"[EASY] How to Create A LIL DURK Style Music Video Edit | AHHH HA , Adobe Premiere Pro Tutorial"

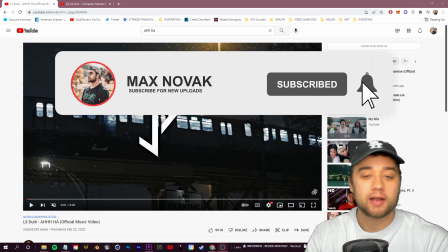4s
What's going on, guys? Welcome back to another video. Today, we're going to talk about some of these things you can learn from these Lil Durk style music videos.
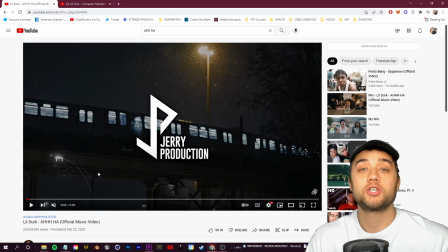12s
The two videos we're going to be talking about here is created by Jerry Production. So shout out to him. He did a great job on these two videos.
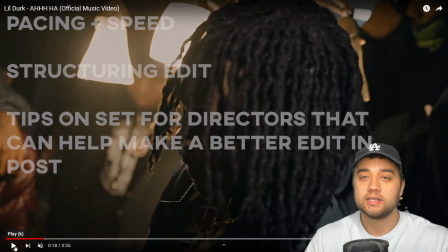18s
And as you guys know, my goal isn't to give away secrets that people are using. My goal is to talk about things that we talk about all the time on the channel, help you learn from those type of things.
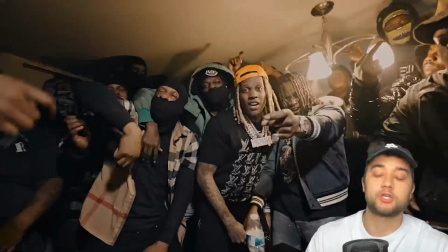27s
The key thing that you want to take away here is editing in a smart fashion. You want to always be listening to the music while you're editing, making it flow.
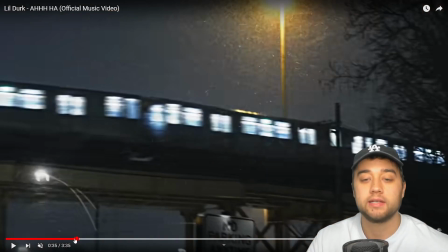35s
And some of these editing techniques that they throw in here also help support that.
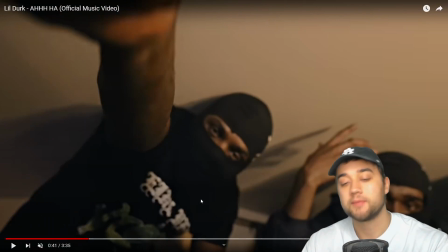40s
In terms of how the video is shot, my best recommendation for this is to get a lot of different shots.
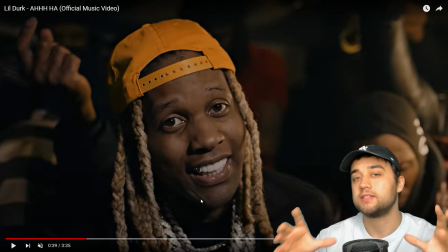46s
You want to get a lot of different scenes, and you want to get a lot of different scenes that have steady movement as well as this up-close handheld movement.
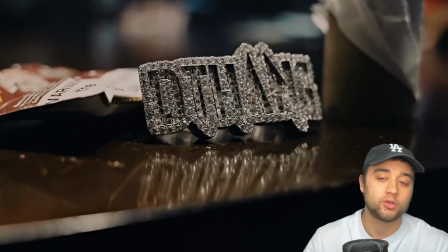52s
Whenever you have something that has such high energy like this, you need to have handheld shots. Your camera needs to be matching the energy of the song and what's going on.
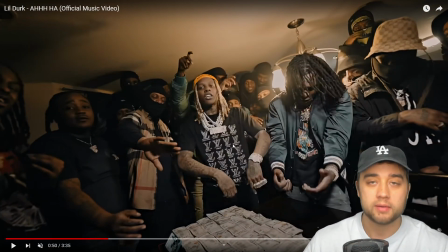60s
Imagine if he set his camera up on a tripod and there was one person standing here and they just had their hands in their pockets the entire time.
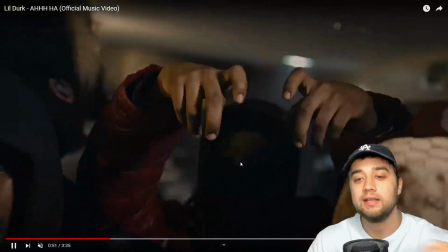66s
It would look completely different. So those are some key takeaways that I want you guys to learn from,
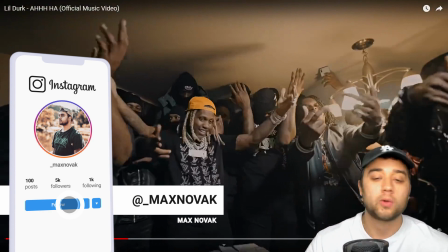71s
and try and think about that when you do go on set and you're creating something with high energy like these Lil Durk songs and videos.
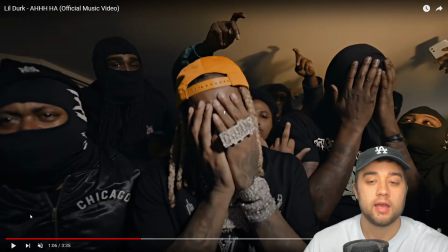78s
So shout out to them. Let's hop into Adobe Premiere here and talk about some of these little techniques that you guys can do.
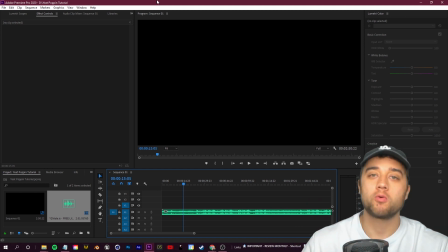84s
All right, guys, so in Adobe Premiere, again, the number one thing we're going for is being smart with the editing and editing to the music. So my biggest recommendation here, make sure it's not impossible to see your audio track. If your audio track's looking like this, it's gonna be really hard to edit to the beat.
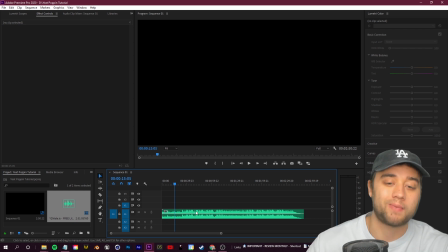98s
You wanna grab this in Premiere and just give yourself some more space so you can see all these different audio waves in the track. And then anytime there's a hit, you can see where the audio jumps up. You can click C, make some little cuts here, or you can position it here, click this button to make a little marker so you have a rough idea of how to structure the video,
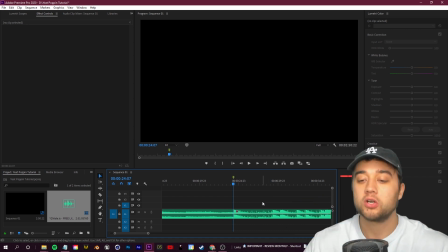116s
where you wanna make your cuts, where you wanna make parts in the video that jump out and match with the music.
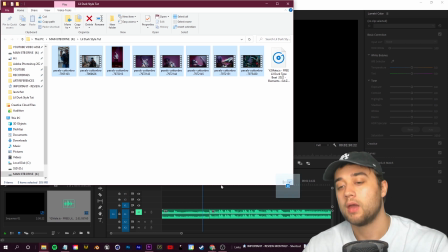120s
All right, so now let's bring in our footage here. And again, a lot of these videos, some of them are in slow motion.
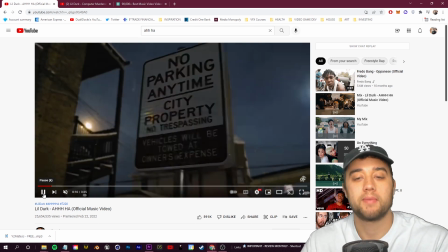126s
So let's go ahead and create that first transition that we were talking about earlier that you can see right here.
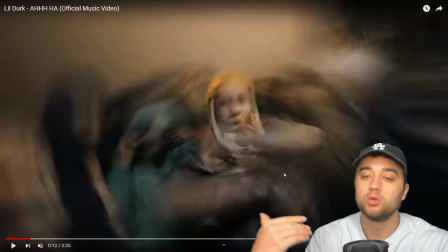131s
Again, super great for the energy of the movement, utilizing speed, but also by utilizing this blur to kind of pop in and out of different parts of the scene like that.
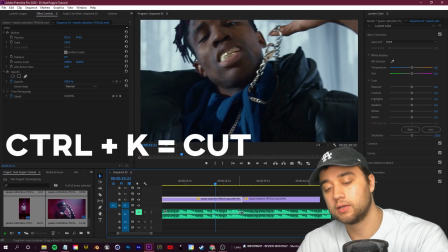140s
So I'll find a spot where I want to create the transition and click Control K just to make a cut.
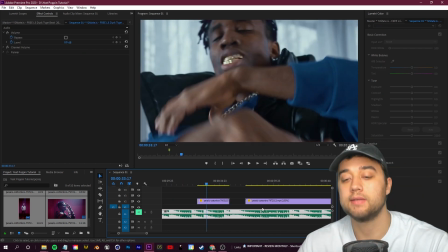144s
So right about here is good whenever he puts his hand down. It's another thing you want to pay attention to.
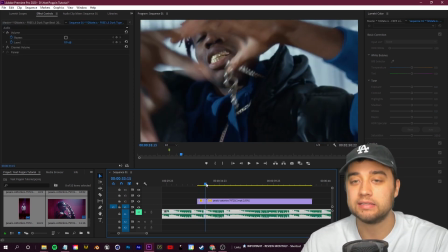149s
You want to keep a good eye on whatever's happening in the scene so you can kind of create these seamless transitions.
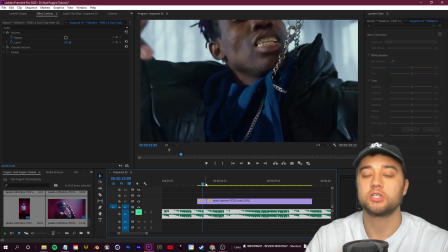154s
You see, if I put my second clip there, just from his hand going across the screen,
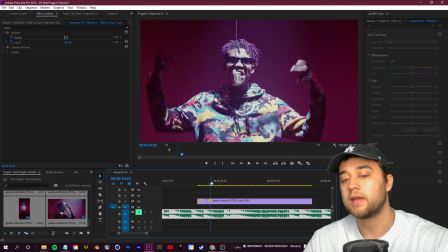157s
if I was to press play just with that rough cut, you already have a nice little seamless transition that's playing into the energy.
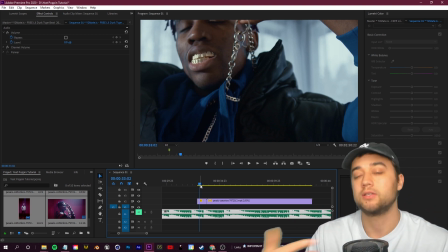163s
You can keep it just like that if you want to, but if you want to add a little bit more like they do in the video, what I can do is position this cut right where the beat hits.
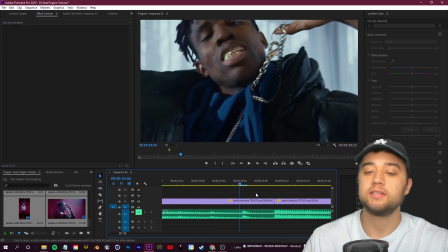172s
We'll go ahead and start our blur transition right here at this little jump in the song. So I'll click C, make my cut. And then on this clip, I'm gonna right click and I'm just gonna speed it up a bit more just so it differs from the normal movement.
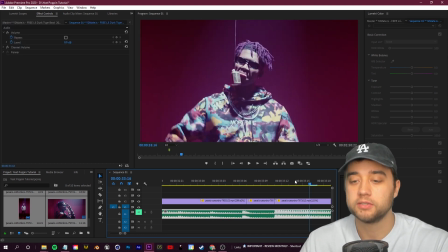185s
Again, let's line everything up right. We should have a little jump in speed right there. And then I'll add that blurring effect.
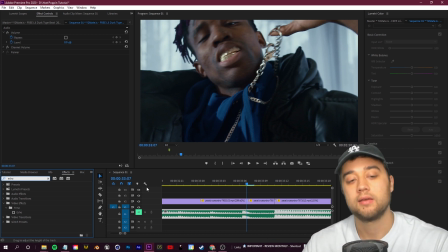191s
For that, you can use the echo effect within Adobe Premiere or After Effects. I'm in my color workspace right now, so my effects are in the bottom left. If you are in the editing workspace, you might see your effects over on the right, but go ahead and search for echo and just drop it on there.
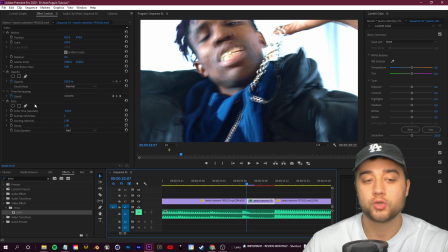207s
And then once you select this clip in your effect controls, you can change around the look of everything.
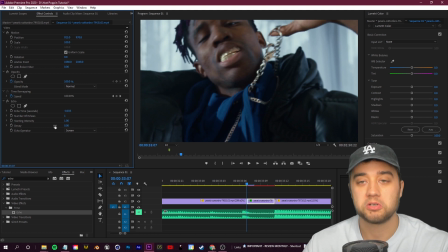212s
So if it's too bright, you can change the decay.
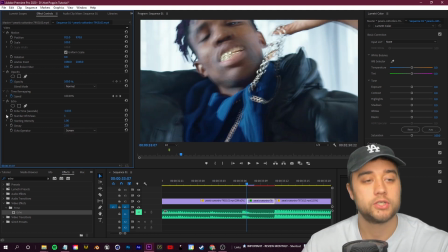214s
You can change around your echo operator for some different looks, and you can change around your number of echoes for more of that ghosting effect.
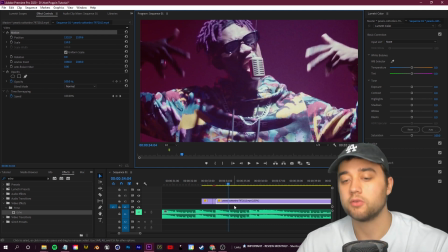222s
Go ahead and scale this second clip up more so it's more in your face whenever it pops in.
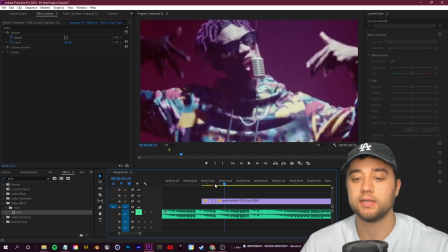227s
Again, matching the tone of the movement, matching what's going on in the scene with the hands up.
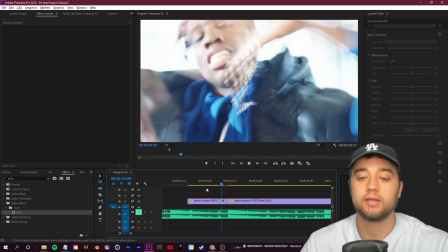233s
It's a great way to create a little seamless transition with a bit of a flash and a bit of that echoing.
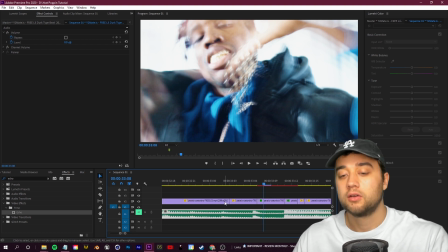239s
And if this is happening a bit too fast, you can always click C, cut a little bit before.
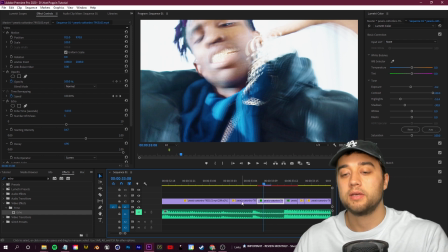243s
Again, just right click and copy and paste all the effect work you did onto there.